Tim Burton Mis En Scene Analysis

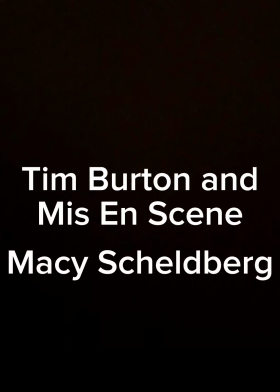0s
Join me as I analyze Tim Burton's use of mise-en-scene used in 3 of his most famous films, Beetlejuice, Dark Shadows, and Sweeney Todd.
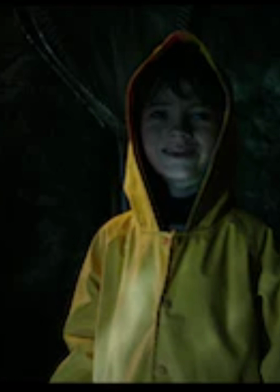9s
Just like film creator Stephen King uses low-key lighting in his 1990 film It, Tim Burton creates a particularly gloomy atmosphere with the help of his lighting.
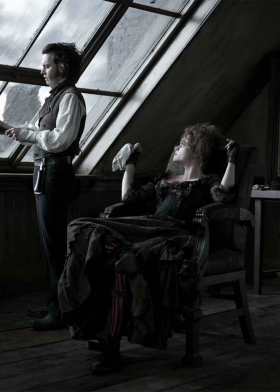18s
Overall, black and white low-key lighting was used to capture Sweeney Todd's mise-en-scene, which was ideal for the overall look and mood of the film.
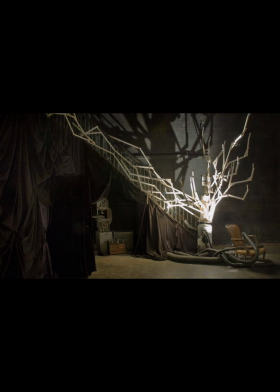25s
As you take notice of each of Tim Burton's films, you'll notice a similarity in the setting.
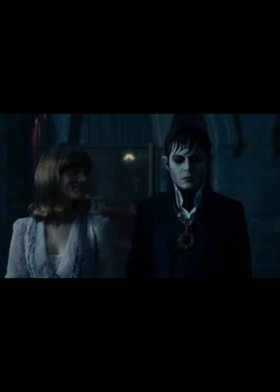31s
The characters in his films live in worlds of contrast between eerie atmospheres and whimsical fantasies.
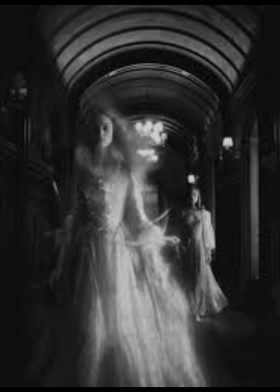38s
This is especially portrayed in his 2012 film, Dark Shadows.
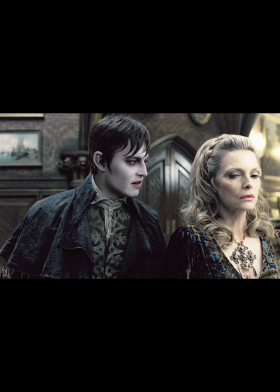43s
Even though the story is set in more contemporary times,
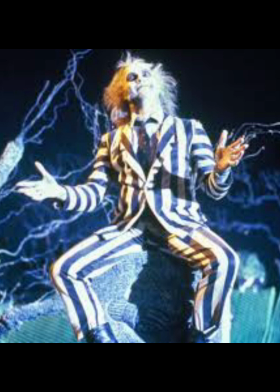46s
anyone who has seen a Tim Burton movie will know that the director enjoys using costumes with a 19th century Victorian flair.
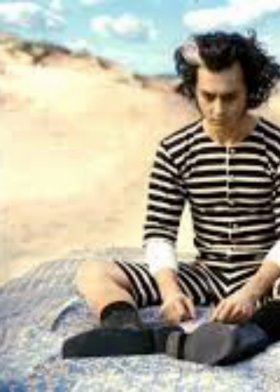54s
Characters wearing a variety of attire with black and white striped designs are a common example of this.
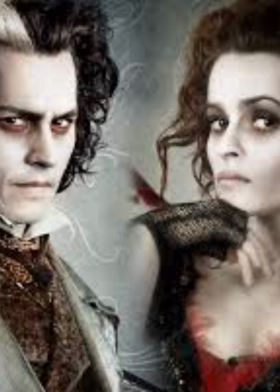59s
Sweeney Todd, Dark Shadows, and Beetlejuice, the main usage of makeup is
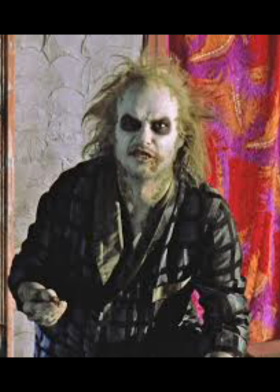65s
pancake white makeup, black eyes, spirals, and stripes.
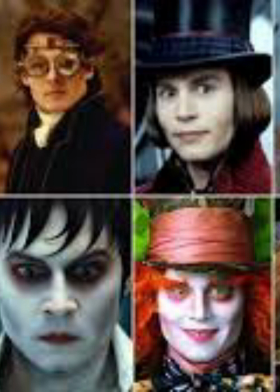69s
Within the acting is the skittish outcast, basically Tim Burton incorporating his own life into one of his characters.
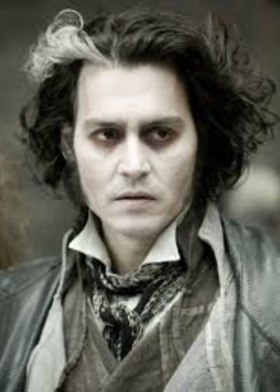78s
In Beetlejuice, it would be Beetlejuice and Lydia. In Sweeney Todd, it would be Sweeney Todd and Barnabas Collins in Dark Shadows.
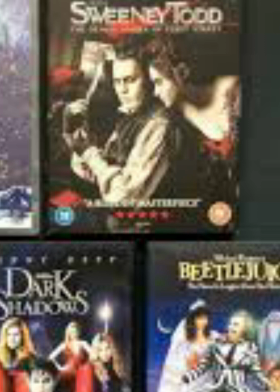86s
The reason being for these characters being the skittish outcast is because they are different from each of the main characters.
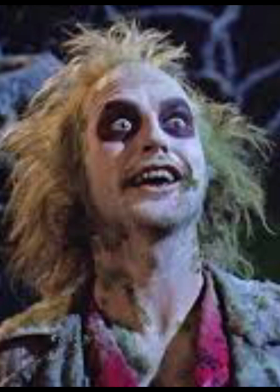94s
For Beetlejuice, it is because he is considered an undead monster.
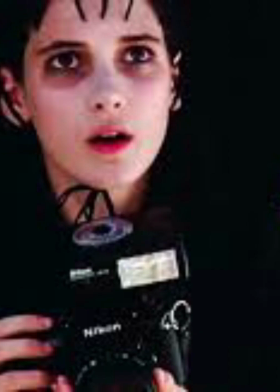100s
For Lydia, it is because she's a gothic teenager, very antisocial.
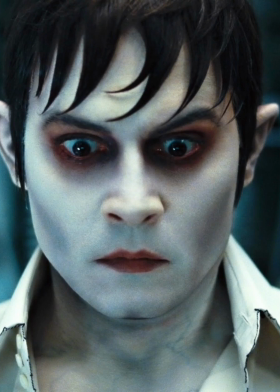105s
For Barnabas Collins, it's because he was turned into a vampire. He doesn't know his way around at all without the help of his family.
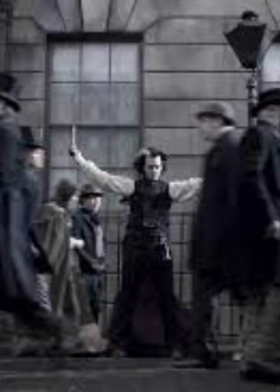115s
And for Sweeney Todd, the reason why he's an outcast is because he's just returning from actually being exiled from an island.
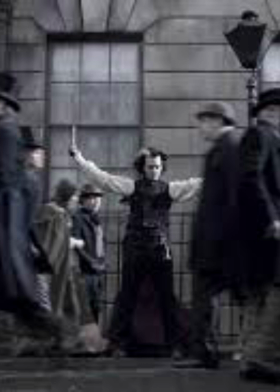129s
And when he comes back, he is unknown to barely anybody except for Mrs. Lovett.
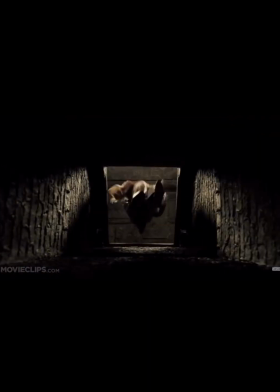136s
The main use of the cinema technique is the camera angles.
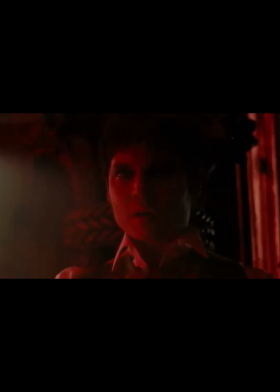141s
In Tim Burton's movies, the camera moves about a lot. The technique is employed expressively, and the result is pure cinematic mastery.
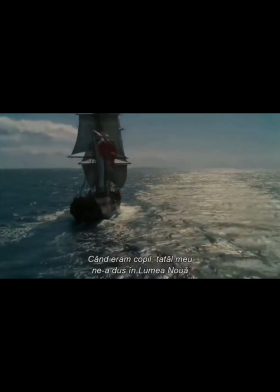149s
Frequently, the camera is mounted to a dolly, a crane, occasionally even a helicopter or the conventional Steadicam tool.
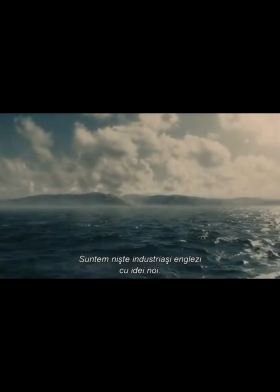157s
Sometimes it may seem as though you are riding a phantom train or roller coaster.
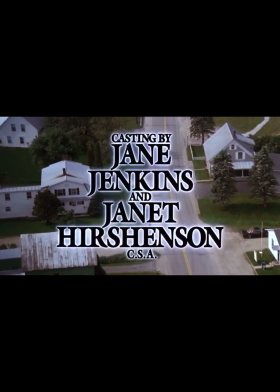161s
The high-angled gliding and weaving tracking shot is one of Burton's distinguishing camera movements.
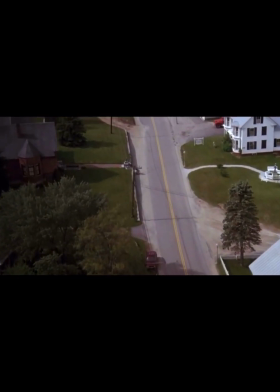167s
It's used to highlight the sets and make the imagery as cinematic as possible.
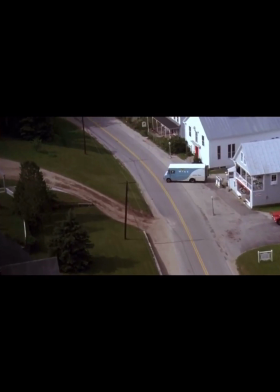171s
Each and every movie contains examples of this camera aesthetic.
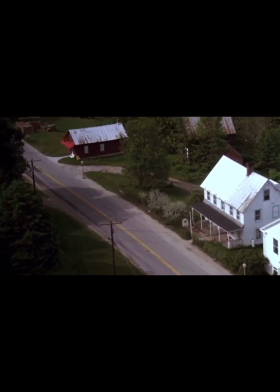176s
In his opening credit sequences, Burton often uses the high-angled roving camera.
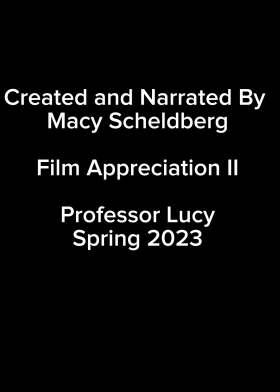181s
This concludes my film analysis of mise-en-scene on the auteur Tim Burton. Thank you for listening, and I hope you enjoyed it.